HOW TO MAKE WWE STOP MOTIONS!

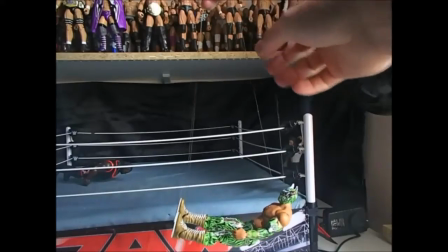that side and yeah now if
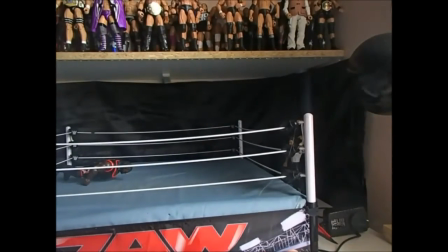you want to do a crossbody here is a very easy way of doing it just
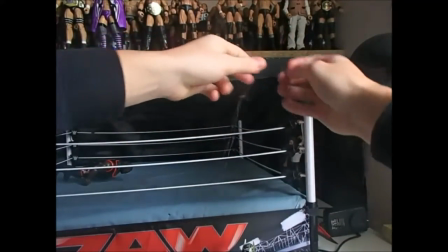unhook it from one leg and you're set he's pretty much he is on
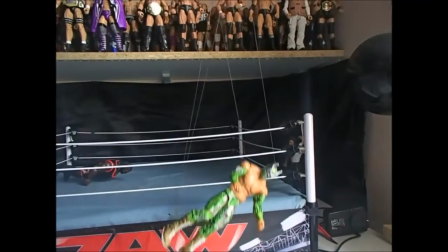his side so you can do cross bodies that's how I do mine yep there's probably other animators out
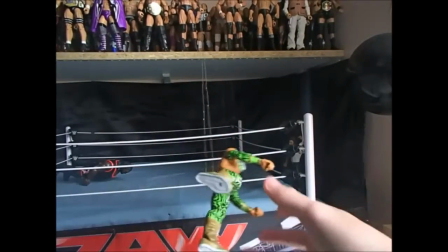there watching this thinking no you're doing this so wrong but this is just tutorial on how
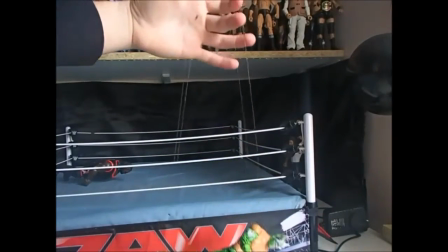I make mine so that is how I will hold the figure with my
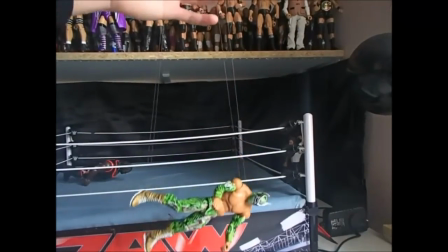finger and my thumb doing a crossbody is on this side now
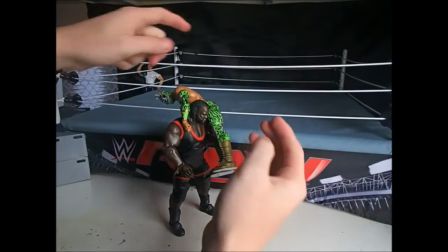this is how I will like do a harder move like two
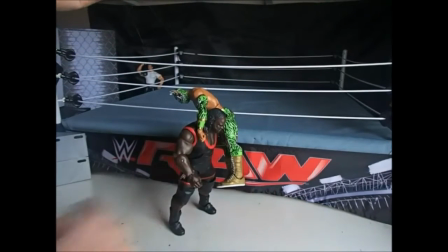figures falling at once so you just wrap it around Mark Henry's
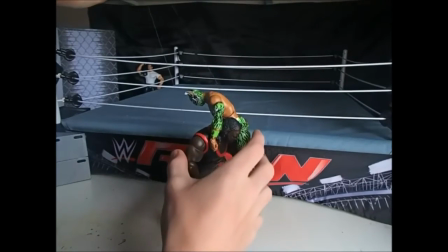arms and it should hold up Senkara as you can see here it is not
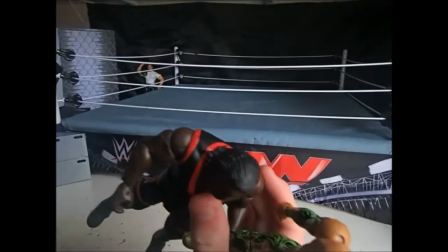because that is because I didn't hook it right I only did on one Mark Henry
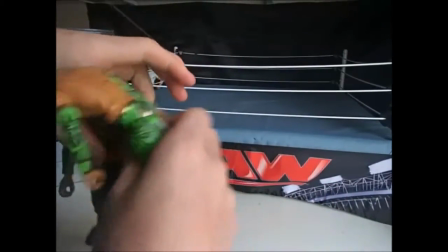arm so I needed to put it on both like I am
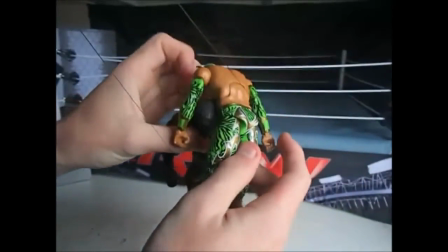doing now so
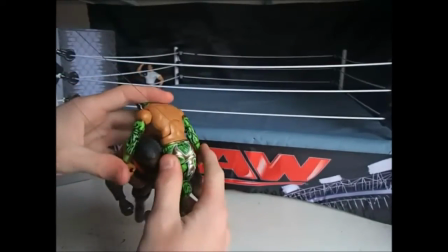wrap it around both of his big tree trunk arms and it should hook both figures up and
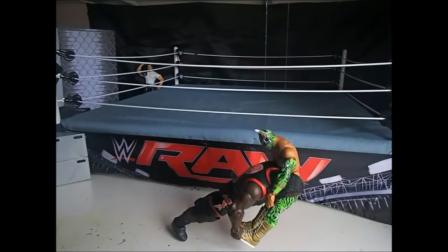they should be right to just hold up and you can do a DDT or whatever move it is you are doing
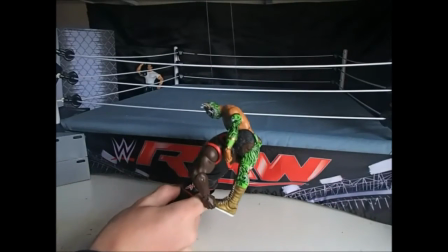and of course you're gonna have to pose Mark Henry so it just doesn't look like they're both just
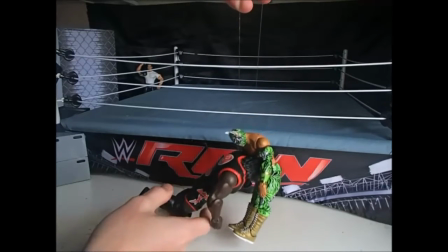falling you're gonna make it look like Mark Henry's getting his head planted so move his legs
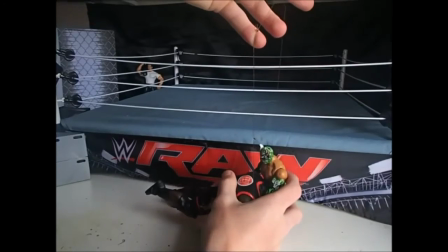and if you want Mark Henry to be completely off the ground it is possible you just have to
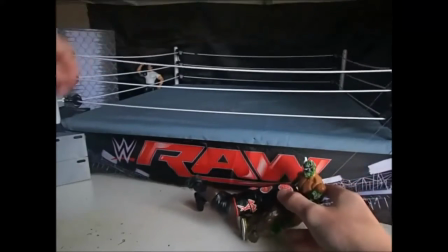grab another string like I'm doing now and
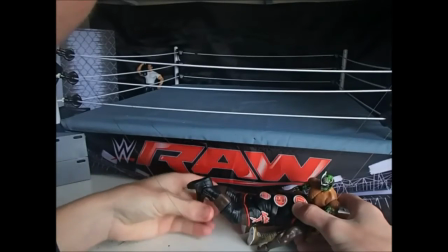hook both of Mark Henry's feet and I
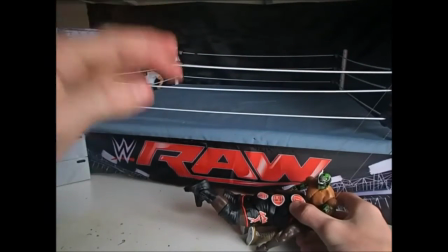was having a bit of trouble here because the string was just not cooperating so I had to put it
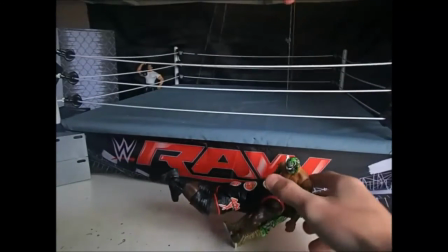in my mouth that's a good tip put the string into your mouth it does really work he's gonna do that
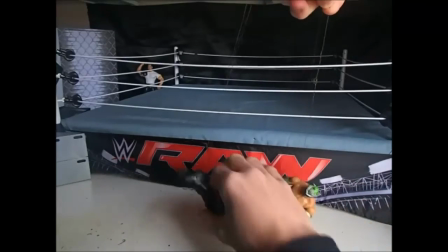and but a boom there's your DDT how you doing it
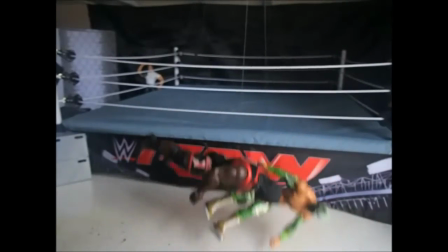will hold both figures up see magic magic so
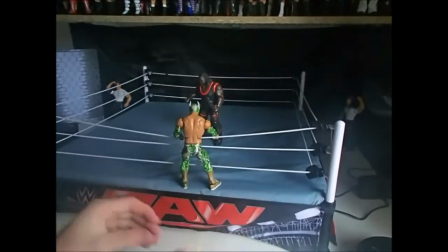here I am animating the video stop-motion and this is in times to speed because it will take too long of a video to put it
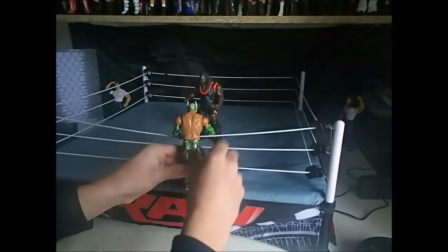all in so I just put times two speed as you can see I'm moving the figure little by little I'm bending Sinkara's knees so it looks like
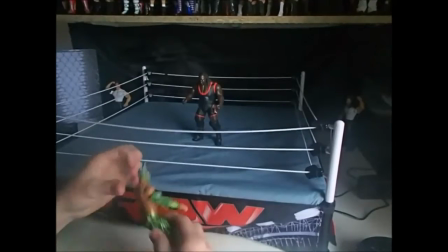he is like pouncing into it and I'm getting the string so
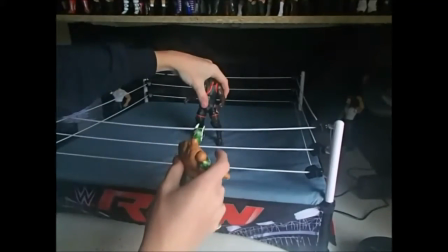yeah just watch and see and I'll comment on a few things here and there so
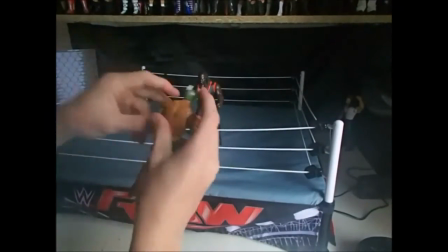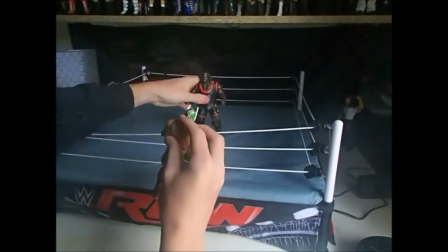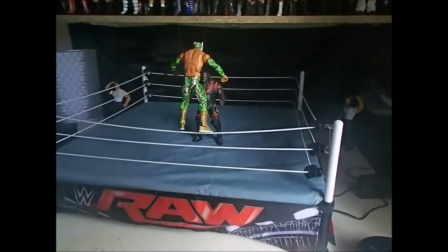when you're bouncing your figure on the ropes you're gonna make it his first touch on it make the ropes not move at all and then make him like bend
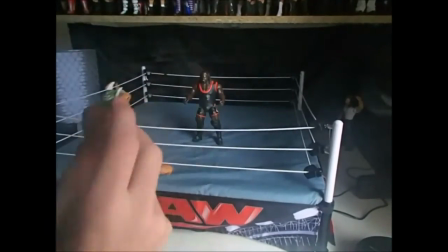his arms down like he's getting ready to jump off him so you bend the ropes down and then make him just jump off it
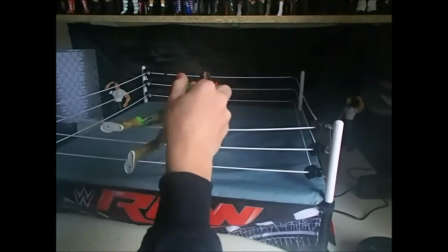like I'm doing here and he's turning to the side because he's of course doing a crossbody so